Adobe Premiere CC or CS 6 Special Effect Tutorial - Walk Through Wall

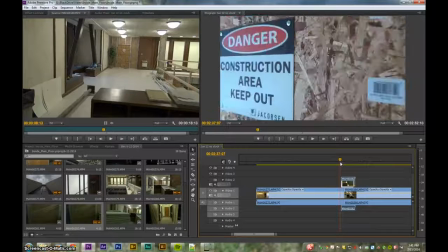453s
Now, what I want to happen here, as I was explaining in a different video with the black and white special effect,
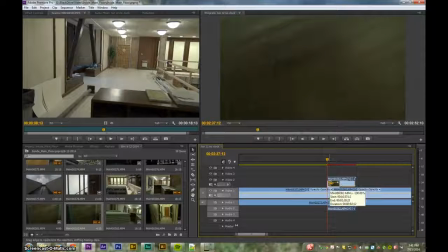461s
oh, let me turn this back on. So, as soon as this one shows up, if it's at 100% opacity, it doesn't matter what opacity, the one underneath it is at, you're not going to be able to see it. So I need to start this with a lower opacity if we're going to see, you know, if we're going to have some kind of transition.
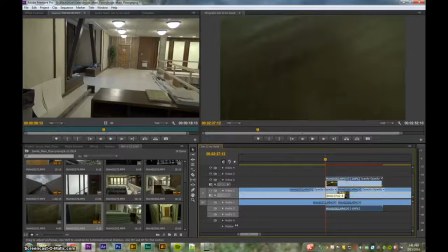478s
So I'm control clicking to add some keyframes. I'm going to drag this keyframe down, and I don't ever want it at full opacity, just because it's supposed to be kind of this transition as we walk through the wall.
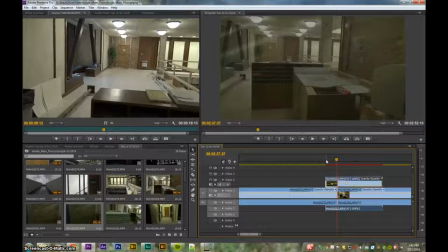495s
And I don't like that really sudden jump.
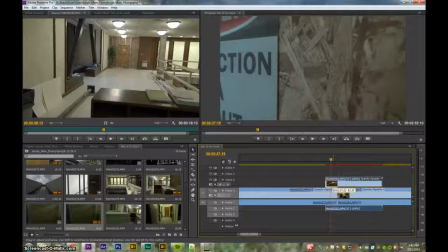498s
So maybe what we'll do is bring this up a little bit quicker and
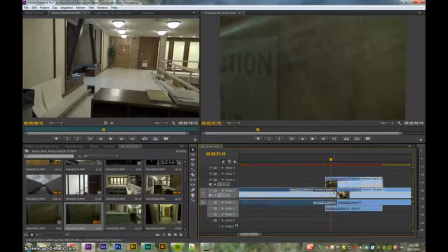507s
then actually fade this one out. You know what, let's try this. If we do a cross dissolve it's just gonna automatically kind of transition between these two for us.
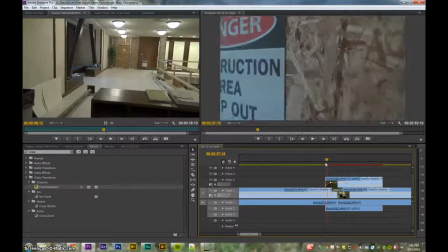520s
Let's see what that looks like. Okay, I'm just pushing the right arrow to go slowly.
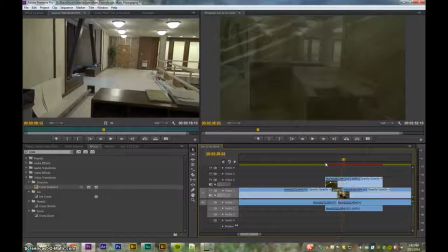530s
That's not bad. We're starting to see the other side maybe a little bit too soon because it's not moving yet. So let's make this cross dissolve even shorter.
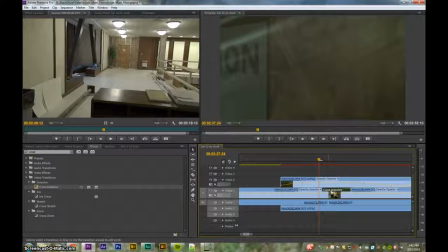548s
And actually it's kind of counterintuitive but because this the cross dissolve that's into the next clip is longer it
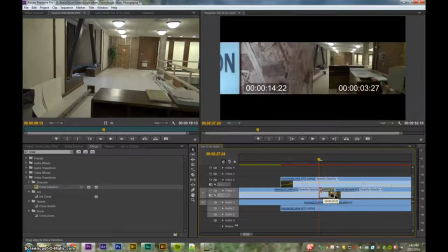555s
actually means that that clip's gonna show up sooner it's kind of a weird way of thinking about it but
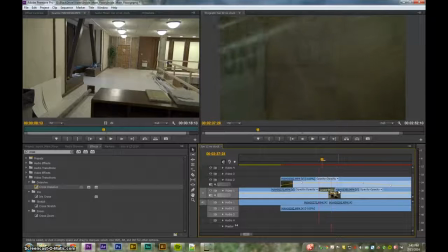564s
okay let's see you know what I think that this stuff shows up too soon actually
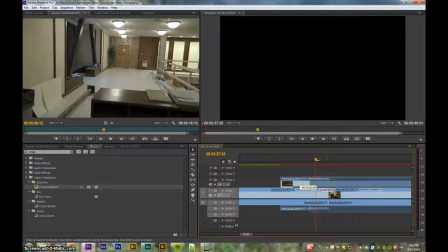569s
I think we want to move this clip down a little bit because I
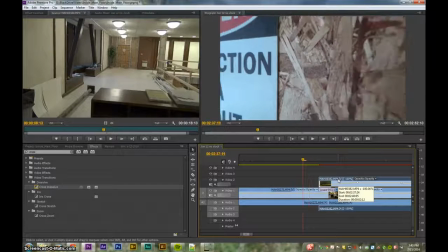575s
mean you're not gonna until you're actually getting through the wall maybe here
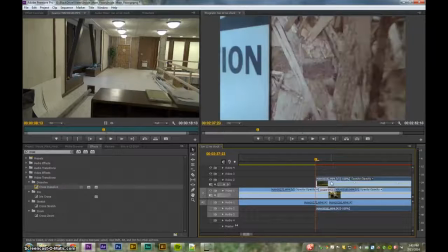581s
we don't really want to see that stuff and then maybe it'll
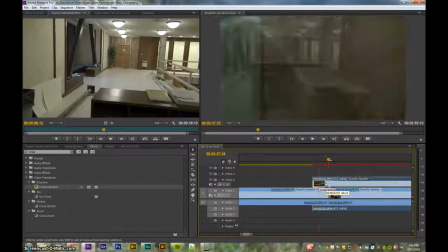586s
come up a little bit quicker so it's kind of a quick oh through the wall okay and then I'm gonna bring this we really don't need this to be very long either
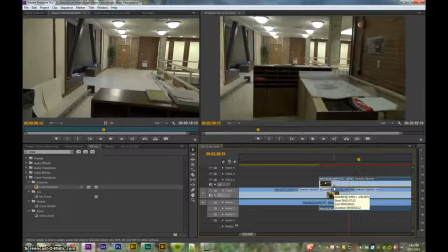600s
because once again like I was saying I mean you want it to be kind of you're in in the wall just for a second okay again this needs to go that way just a little bit so that we're actually moving by the time the video starts.
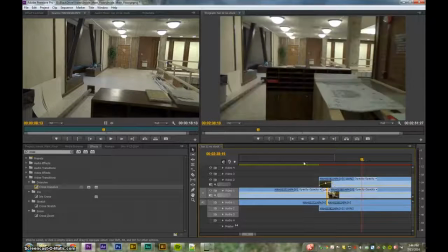615s
Let's try that. Maybe a little bit more. Anyway, this is the general idea.
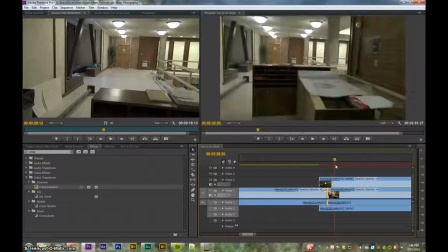621s
You just kind of toy with this a little bit. You kind of get that feeling of, oh, you're coming out.
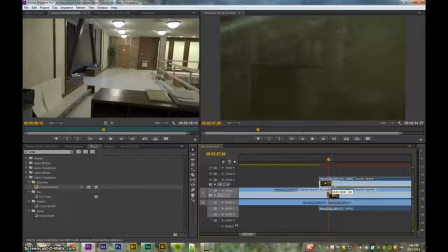628s
Maybe you'll bring this down just a little bit. Like you kind of run into something and then you come out of it. Let's give this a little bit more of a dissolve. Anyway, that's the idea.
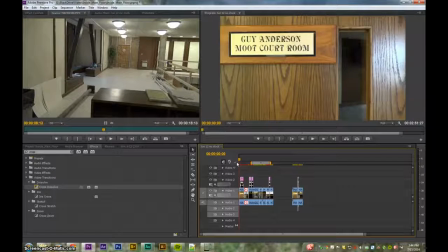643s
That's my one minute doing it. Here's the more finished one that took me longer.
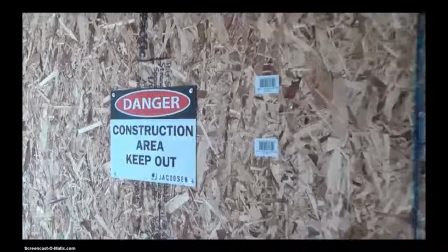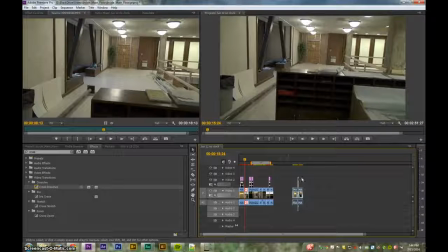655s
So anyway, that's the general idea behind it and the things you would need to do that affects.